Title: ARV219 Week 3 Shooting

Until next time, Think Media TV is helping you go further, faster in media. Keep crushing it, and we will talk soon. 3, 2, 1. Oh man, those cuticles look good today. Okay.
We'll get a free trial of Skillshare Premium membership. Now, if you're looking to shoot cinematic video with your phone, how do you do it? How do you make your footage stand out compared to everybody else's footage that's being shot using a phone?
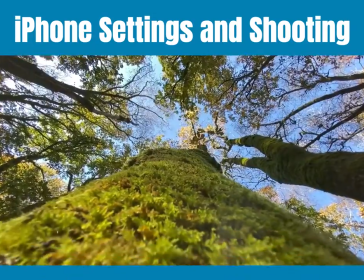Well, in this video, I'm going to show you how you can shoot slow motion cinematic iPhone footage just like this.
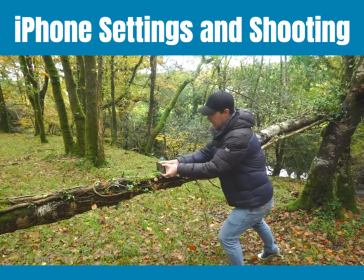We're combining slow motion, camera movement, and a shallow depth of field to achieve this look. It's nice and easy. I'm going to walk you through it step by step. It's coming up. Hey everyone, Steve here from Learn Online Video, and today I'm in these beautiful autumnal woods in the southwest of England, where I'm going to be showing you how you can shoot cinematic footage using your phone. No fancy gimbals, no tripods or sliders, just your phone. Now I'm using the iPhone 11, but use whatever phone you have. The iPhone 11 comes with 2 lenses, the standard and the wide, but if you don't have the wide, then just use your standard lens.
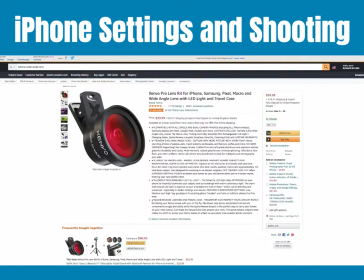And if you're really keen, you could always pick yourself up one of these clip-on wide-angle lenses.
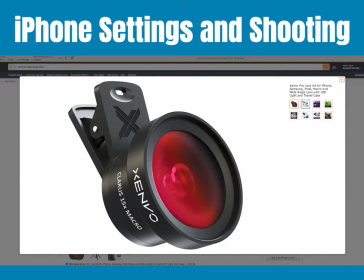You can pick these up pretty cheap on Amazon. I will link some in the description below. In terms of camera settings, I'm going to be shooting everything in 1080p and switching between video and slow motion mode. My aim for today is to capture all the shots needed to create a short 30-second cinematic sequence that I will show you at the end of this video. Now, if ever you're shooting a sequence of any kind, it's really important to think about an opening shot to that sequence, a shot that will best establish that sequence for your audience.
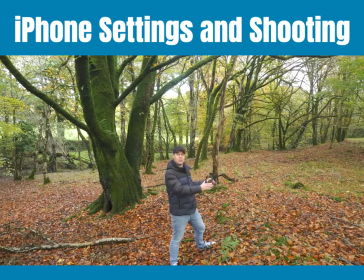Now in this case, I want to shoot a nice wide establishing shot of this location so it's clear where this sequence is taking place. So here's what I'm going to do. I'm going to switch from my standard lens to my wide angle lens.
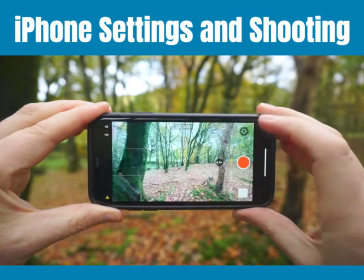Just look at the difference between these two shots. The wide angle lens gives us much more information.
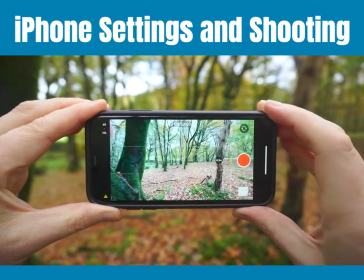The standard is still okay, we can still see that we're in the woods, but the wide angle sets the scene much better.
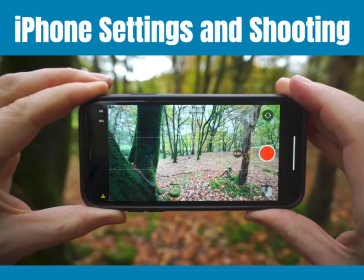Now, this is really, really important, okay? I'm going to lock my focus and exposure by tapping and holding on my focal point. I'm going to be doing this for every single shot today. That way it prevents an exposure or focus change halfway through your shot, which just looks amateur and awful.
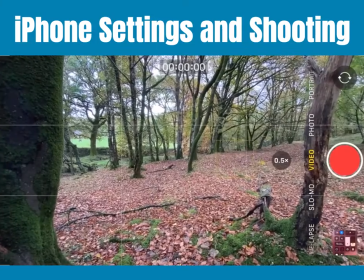Now, I'm going to hit record and slowly start to walk forwards.
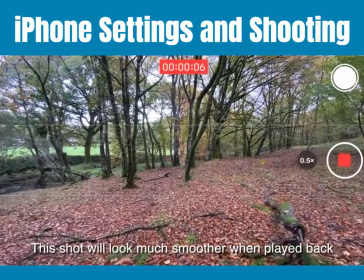Now, the iPhone 11 has some pretty good image stabilization, so I'm not too worried about getting a shaky shot,
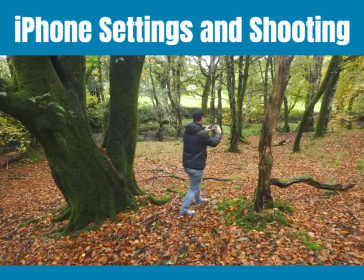but I am walking heel toe, and doing my best to avoid any shaky camera movement.
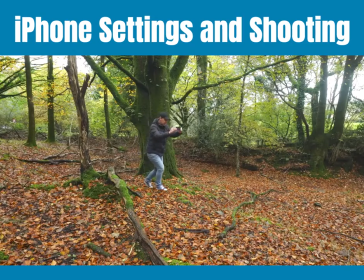Now, the reason I'm walking forward like this is because when the camera pushes forward,
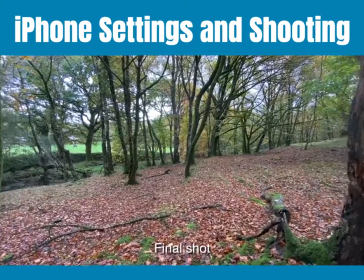it implies that something is about to happen at this location. So it's perfect for an opening shot. Right, now let's talk about how we can make our footage look much more cinematic, because that was rather basic. An important shot, the opening shot, but a little basic. Now, as videographers and filmmakers, we often crave that soft focus, blurry background look to our footage, but it's not always easy to achieve that look, especially when shooting on a phone, but it is possible. With the right knowledge and the right technique, it's absolutely possible. Here's how it's done.
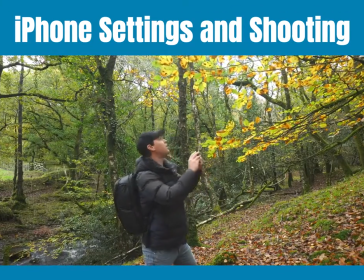Okay, now here's what we're gonna do. We're gonna open up the camera app on our phone. We're gonna find a focal point. Something small is best for this, with plenty of distance between your focal point and the background.
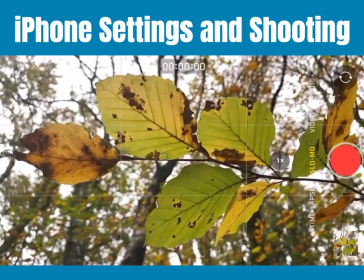We're gonna select slow motion. I'm just using the standard lens for this.
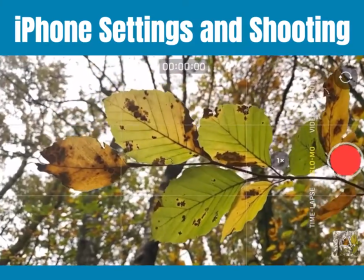And we're gonna get really close. I'm talking just a few inches away. And then we're gonna tap and hold.
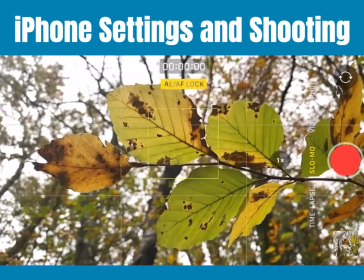This will lock our focus and exposure. This bit's crucial because it's what will give us that shallow depth of field look.
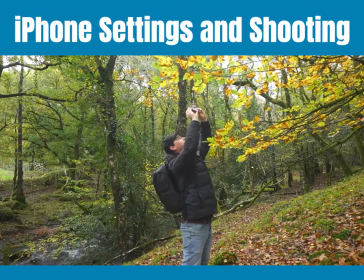And we're gonna hit record. And now we're just gonna orbit around our focal point like this.
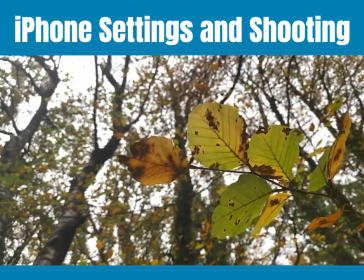And then stop recording. Right, now let's play this back. And just like that, we've got our subject in crisp focus and an out of focus background.
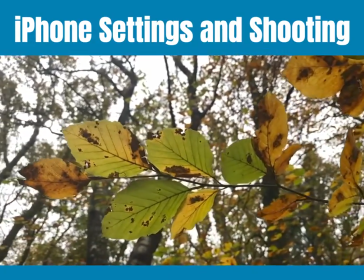This instantly gives us a much more cinematic and professional look to our footage. Okay, now here's another technique for making your footage look much more cinematic, okay?
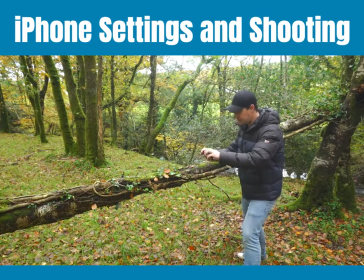Find a focal point. I'm just gonna use this fallen tree. Now, pay close attention to where your lens is, okay? It always sits in one of the corners. Now, I wanna get as close as I can to this branch. So rather than have my phone this way, I'm flipping it this way so my lens is nice and close to my focal point.
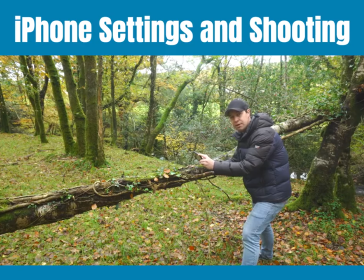Now I'm going to use slow motion. This time I'm in 240 frames per second, but if you haven't got 240, just stick with 120.
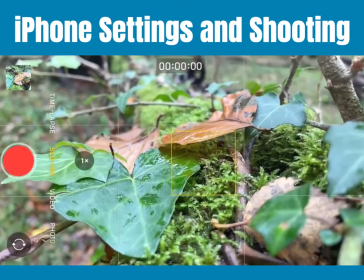Now I'm going to get nice and close to my focal point. I'm going to tap and hold to lock my focus and exposure.
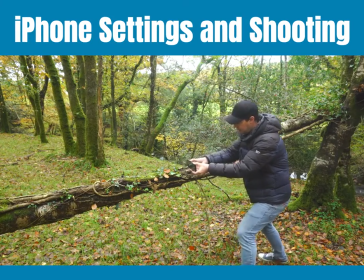I'm going to hit record. Now this time I'm going to pull back and I'm going to move my camera forward, moving it as close to this branch as I can. And I'm gonna pull it back again like this. Now, stop recording, let's watch this back.
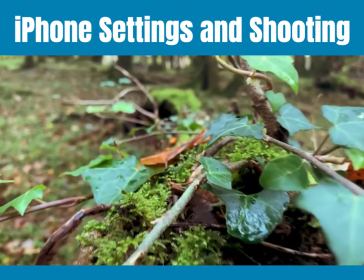And just like that, we've got this epic slow motion push forward with objects moving towards the camera, gradually coming into focus. Also, once you've mastered this technique, try adding a slight rotation to your camera movement. Try this pushing forwards and pulling back, and use which one works best for you. Now, knowing how to move your camera and capture shots like this is relatively straightforward with a little bit of practice. You just need the knowledge. Personally, I'm always looking to learn new things and gain new skills so that I can be more creative.
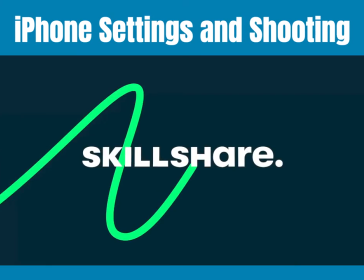And this is where Skillshare comes in. Skillshare is an online training community for creatives.
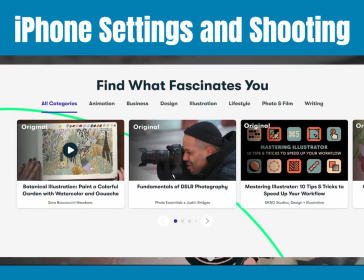It offers thousands of inspiring classes for creative and curious people just like us on topics including illustration,
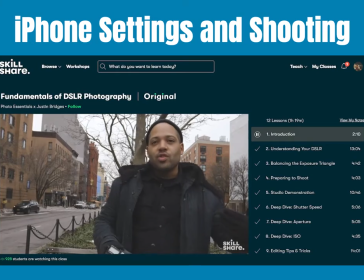design, photography, video, freelancing, and much, much more.
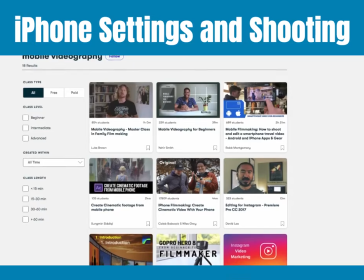If you're a creative looking to learn, explore, and discover new things, then Skillshare is the place to do it.
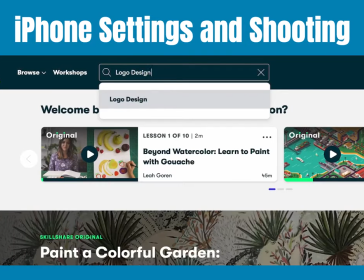Skillshare literally has thousands of classes to help you grow as a creative. For example, if you're into mobile filmmaking, which I assume you are if you've made it this far into the tutorial,
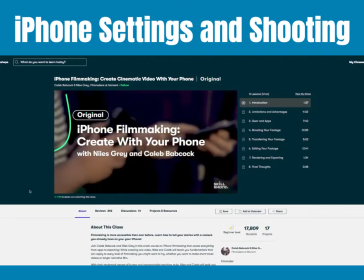then the iPhone filmmaking class by Caleb Babcock and Niles Gray is an absolute must.
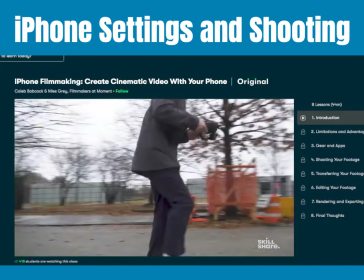These guys are great, really fun to watch, and cover everything from what apps and gear you need to get the most cinematic footage,
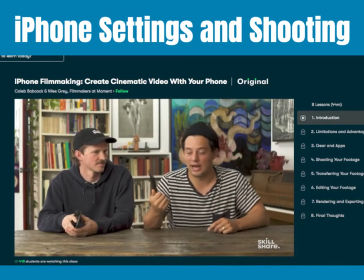as well as methods of filming and the basics of transferring and editing your footage. Put simply, Skillshare helps you grow as a creative.
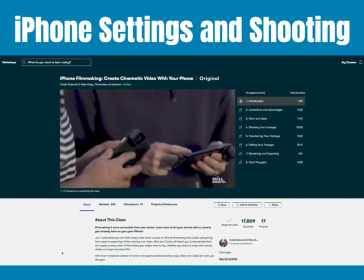Gain those extra skills needed to turn your hobby into a career, land the clients you've always wanted to work with, make more money, and be more creative. Whatever your goal when it comes to creativity, Skillshare can help you get there.
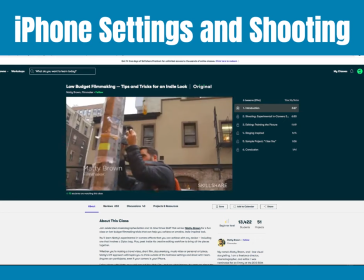With classes to fit your schedule and skill level for less than $10 a month with an annual subscription, you can binge knowledge to your heart's content. And the first 1,000 people to use the link in my description will get a free trial of Skillshare Premium membership.
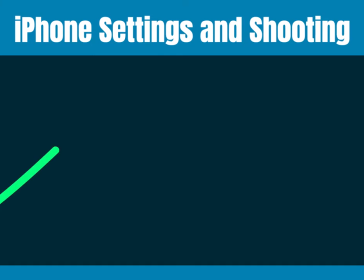You've got nothing to lose. Use the link, take a class, soak up some knowledge, and get creative. Now let's talk about a few more simple camera moves that you can do with your phone to make your footage look much more cinematic.
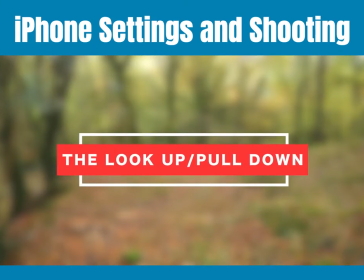The look up, pull down. Find a focal point, anything tall will do.
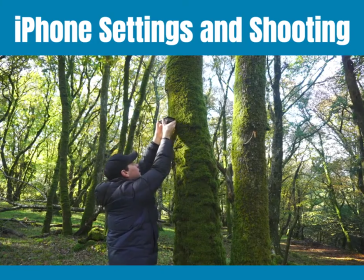I'm going to use this tree. Point your camera up, select slow motion, and pull your camera down.
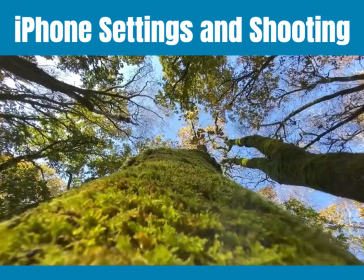Keep it as close to your focal point as possible. The result, an epic looking slow motion shot with a unique perspective.
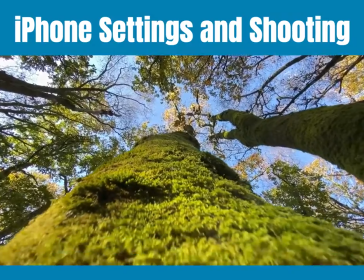Another great move for making your footage stand out. The light flicker.
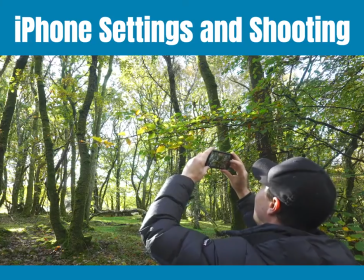A surefire way to up your cinematography game is to play with light.
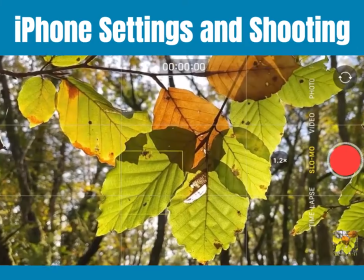Find a focal point that is directly in front of the sun and shoot towards it.